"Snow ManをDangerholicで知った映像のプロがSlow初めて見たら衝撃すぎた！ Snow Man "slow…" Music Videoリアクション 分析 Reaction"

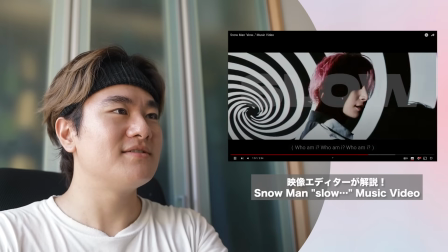[16:10]
アベちゃんに合っていくそこだよねここもアベに入ってくるよね
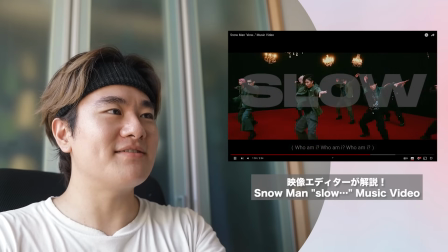[16:15]
上手いねカメラ枠右から正面で、ソロショット
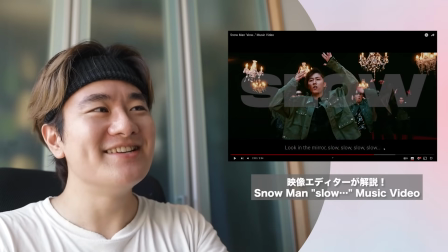[16:20]
ちょっと引き目すごいここもう3カット入ってたね
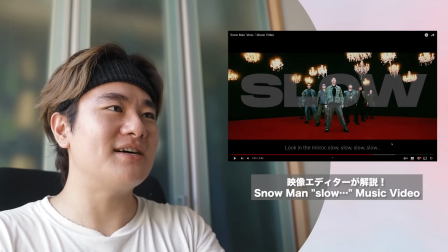[16:24]
はい、すごいです素晴らしいですもう完全にカメラ枠大優勝作品だね
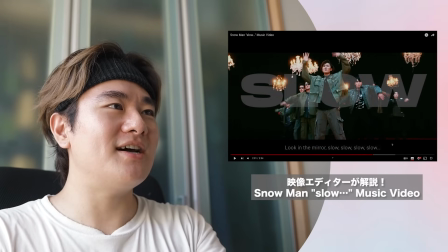[16:28]
引き目右から左にパンして次のショットで
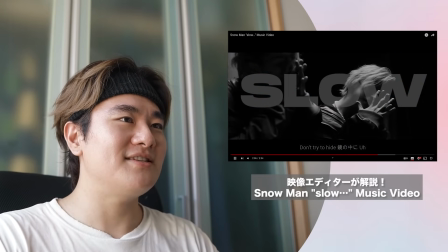[16:34]
寄っていく最高やんかで白黒今度は逆再生じゃなくて
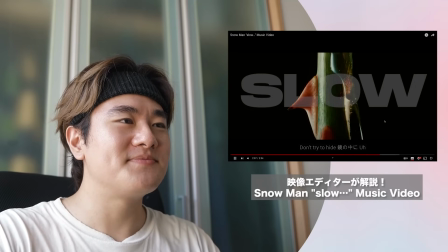[16:43]
水滴落としていきましたねはい上手いですこういうのラウル君はちょっと美しすぎるっていう事件はある
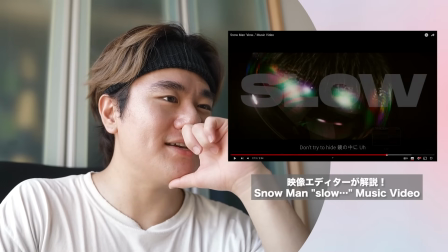[16:54]
はぁこのいわゆるトランジションなんだけどやっぱり水滴っていう部分でこれ入れてきたのかな植物の
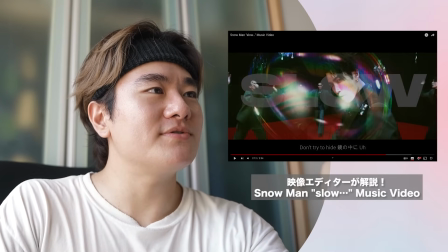[17:01]
ここだねフーのところでシャボン玉みたいなのが出てくるわけね
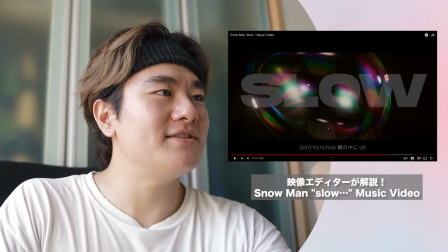[17:07]
ここに上に乗っけてるわけでねオーバーレイして映像を上に乗っけて次このショットだけにして
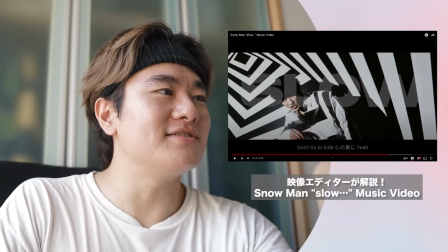[17:15]
弾けて次のショットに行くんだよねここに行くんだねこのライティングのショットね
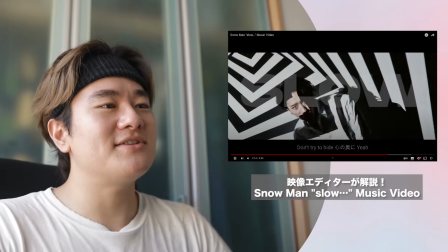[17:19]
面白い
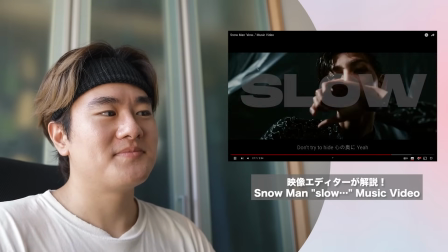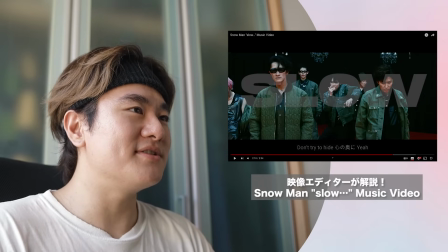[17:25]
ラウルクの表情美しすぎないこういうコンセプトすっごい得意だと思うんですけど彼どうですかちょっとすごい色っぽいセクシーな
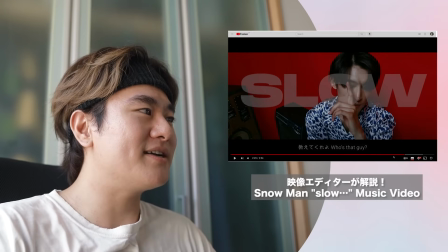[17:38]
これをさダンスうまいからさシャンデリアのレッドカーペット
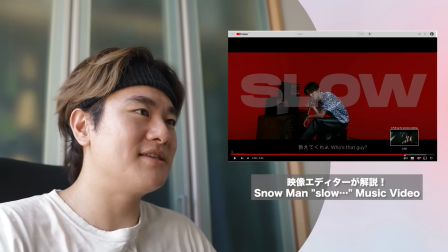[17:45]
セットに映った時やっぱうわすげーってなるよねダンスがあってこすのだよね
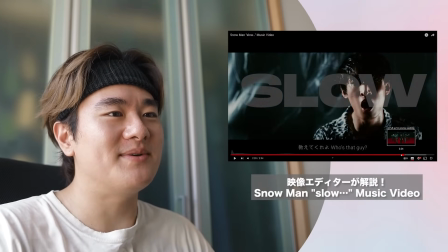[17:53]
またドゥルルのカットきましたねここら辺がもうマジで気持ちいい
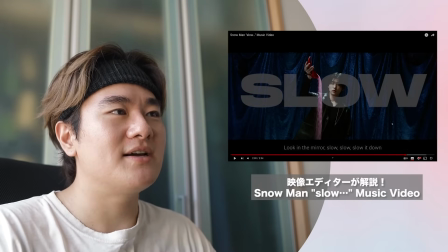[17:59]
スローモーション入ってかなりカット早めに切り替えてめめめちゃんに行くわけねはいすごいです全然スローじゃないんだよね
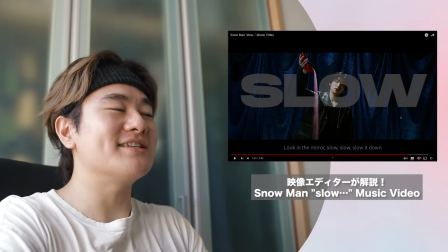[18:08]
これ早いビートのところスローっていう楽曲なんだけどスローで見せるとこはスローモーションで見せて
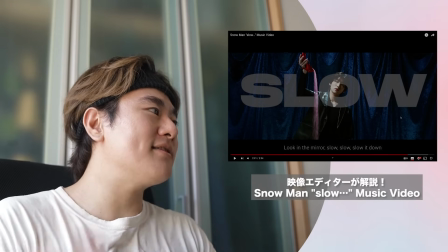[18:13]
かなりビートがダララってくるところではカットを早くカット変えるっていう感じで
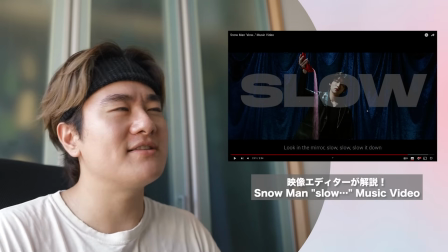[18:19]
緩急をつけてきてるからスローモーションが生きるのかなって思います汗かいてきたすごすぎて
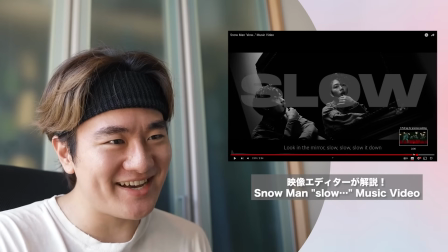[18:31]
いやーここうわーすごいなーもう訳わかんなくなるよね
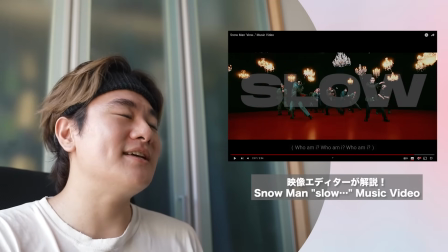[18:38]
ここだけでさーめめくんのさセンターのショットだけで5ショットぐらいあるよ
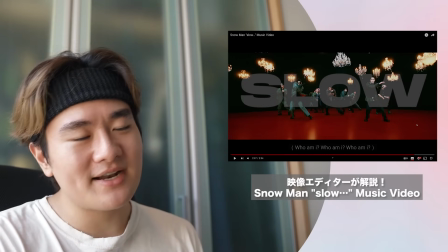[18:43]
引き中間ちょっと左目から右に寄ってくでまた引くみたいな
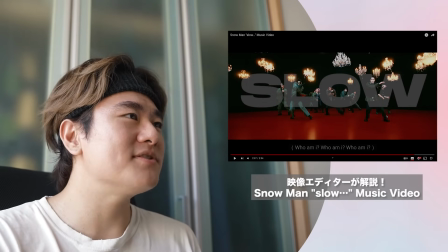[18:48]
この切り替えかなーちょっと目で追うのが大変かもしれないですね
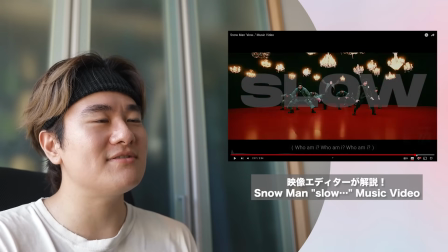[18:54]
スローモーションカット白黒スローモーションと白黒でノイズ乗ってるオシャレだねー
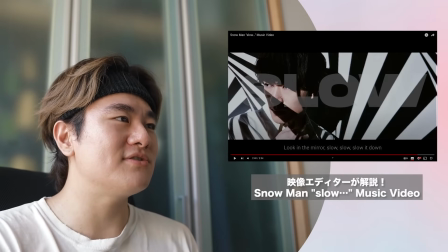[19:02]
なんかちょっとドット状になってるのもいいですね
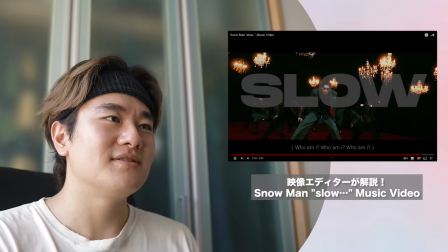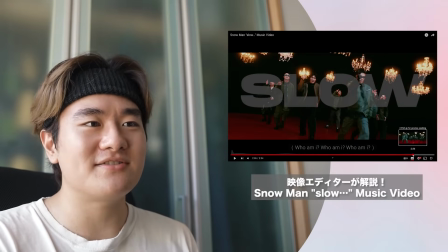[19:11]
うわーここもうすごいコマ送りみたいな感じのショットが来るわけね2分30分で新しいテクニックが入ってくる
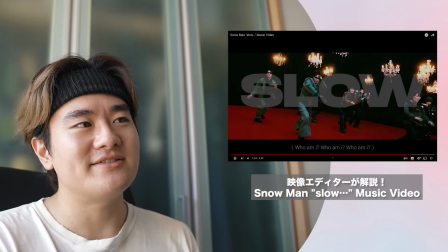[19:18]
すごい
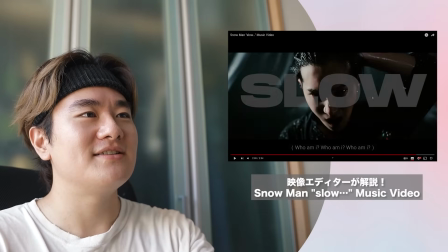[19:21]
すごいわーここだよねー光くんだねこれこれ暗くて分かんないけど最初光くなったんだねここ
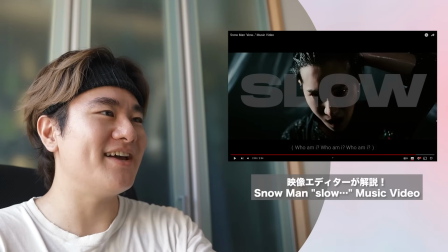[19:28]
いやー光くんの表情がやばいってこれちょっと狂っちゃってるっていうか
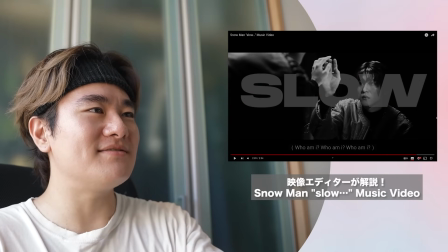[19:35]
俳優さんなわけ皆さんめめくん鏡越し
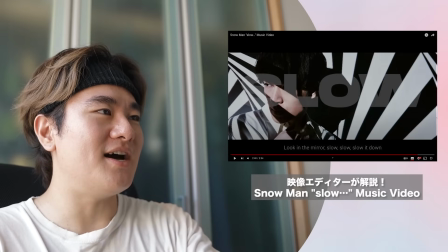[19:40]
これあべちゃんいやーすごいねーでこれこうじくん
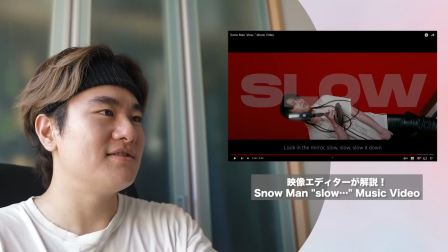[19:45]
すごいねーこうじくんこれこうじくんだよねいやーうわーすごいわ
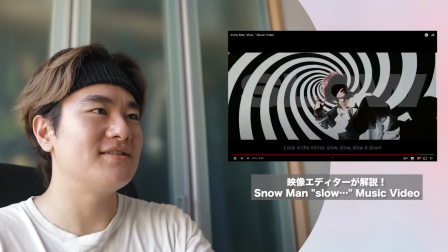[19:52]
でだてくんだてさま宮舘さまですかでここだよね渦巻きのライティングのショットと
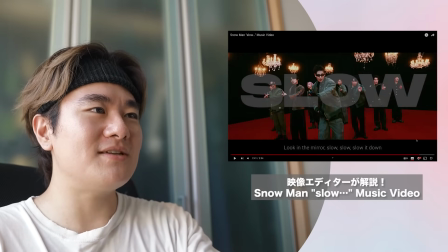[20:01]
交互に見せる交互に見せるサックンラウルサックンラウルサックンラウル
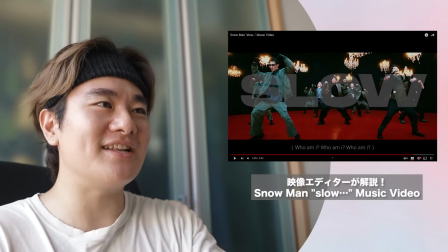[20:07]
わかりますここもう2秒くらいなんだけど見てて